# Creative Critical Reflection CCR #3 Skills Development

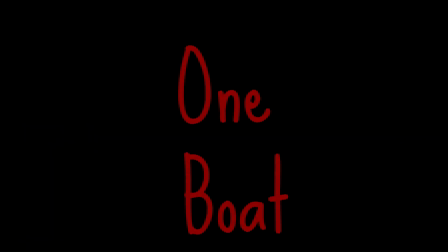0s
Looking back at my progress this year, the jump from my first assignment, Shallow Waters, to my final opening Love Potion shows how much my technical skills have really evolved.
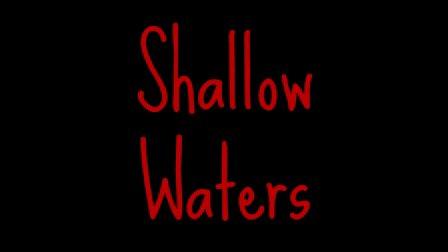12s
My first project was a great introduction, but the final project is where I really started applying advanced storytelling through editing.
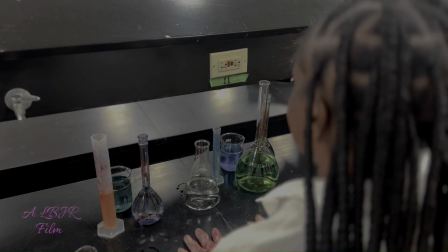23s
In my first project, in Shallow Waters, the editing was functional but simple.
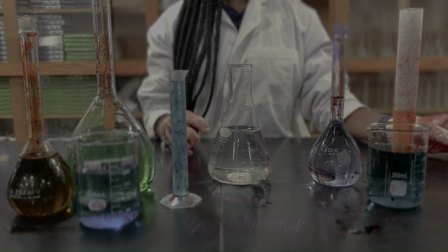29s
The cuts were mostly on the beat of the music, and the transitions between the footage were straightforward.
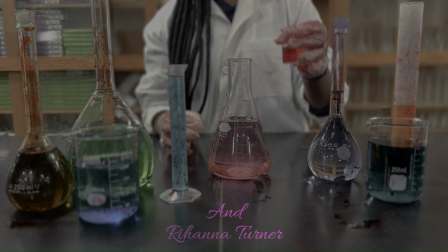36s
With Love Potion, the pacing is much more deliberate. I used rapid cuts during the lab sequences to build tension and
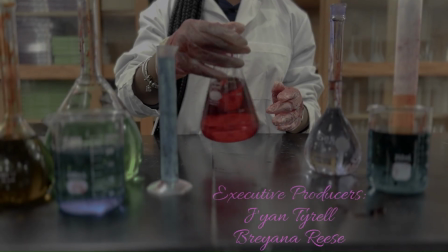45s
carefully timed to reveal the title card to match the chemical reaction on the screen.
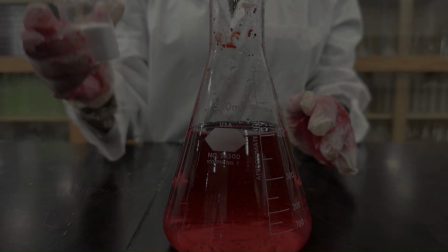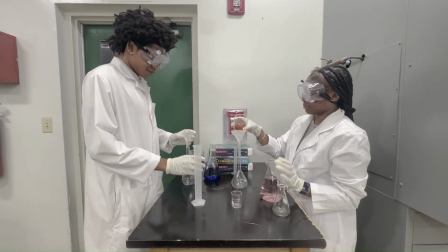57s
One of the biggest differences is the use of specialized effects. For Shallow Waters, I stuck to basic filters and standard overlays.
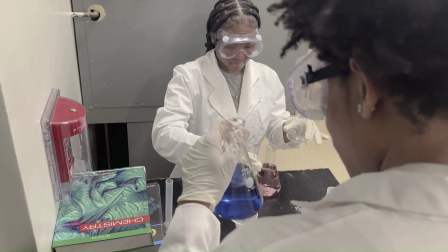66s
For Love Potion, I stepped it up by integrating 2 different editing platforms.
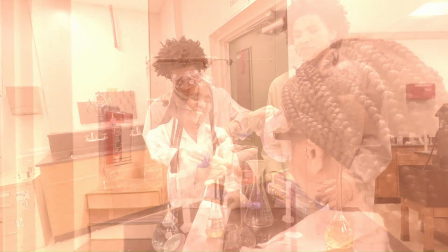71s
I used Clipchamp for the overall structure, but switched to CapCut specifically to create the reverse motion effect for the potion scene,
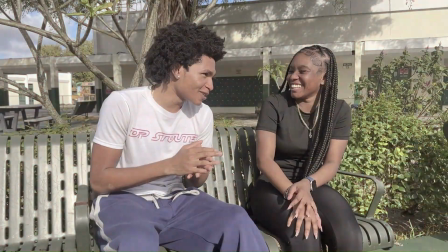80s
giving it that supernatural psychological thriller feel. Finally, the way I use footage to tell a story has changed.
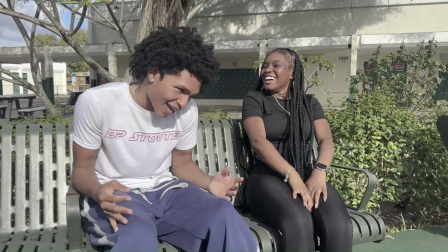88s
In the first project, the footage was more illustrative of the text.
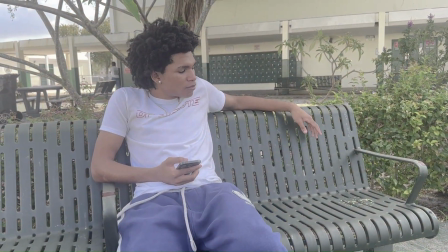93s
In Love Potion,
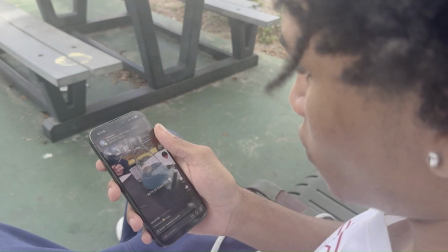94s
the editing creates a narrative loop moving from the intense laboratory close-ups to the social interaction on the bench,
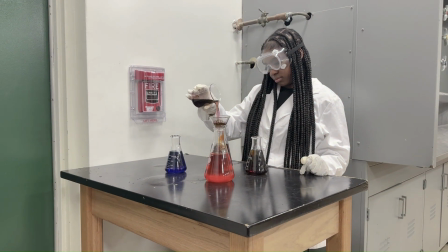102s
and then using a text message overlay to bridge the 2 worlds.
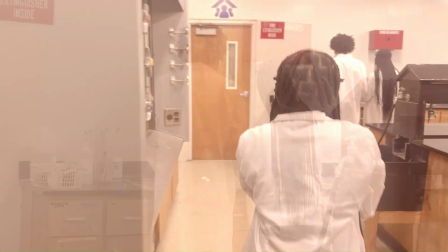108s
This creates a more polished and engaging experience for the viewer than my earlier work.
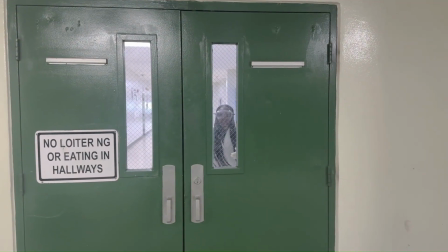116s
Comparing these 2 projects really highlights how mastering these different technologies allowed me to move from a simple video assembly to an actual cinematic storytelling.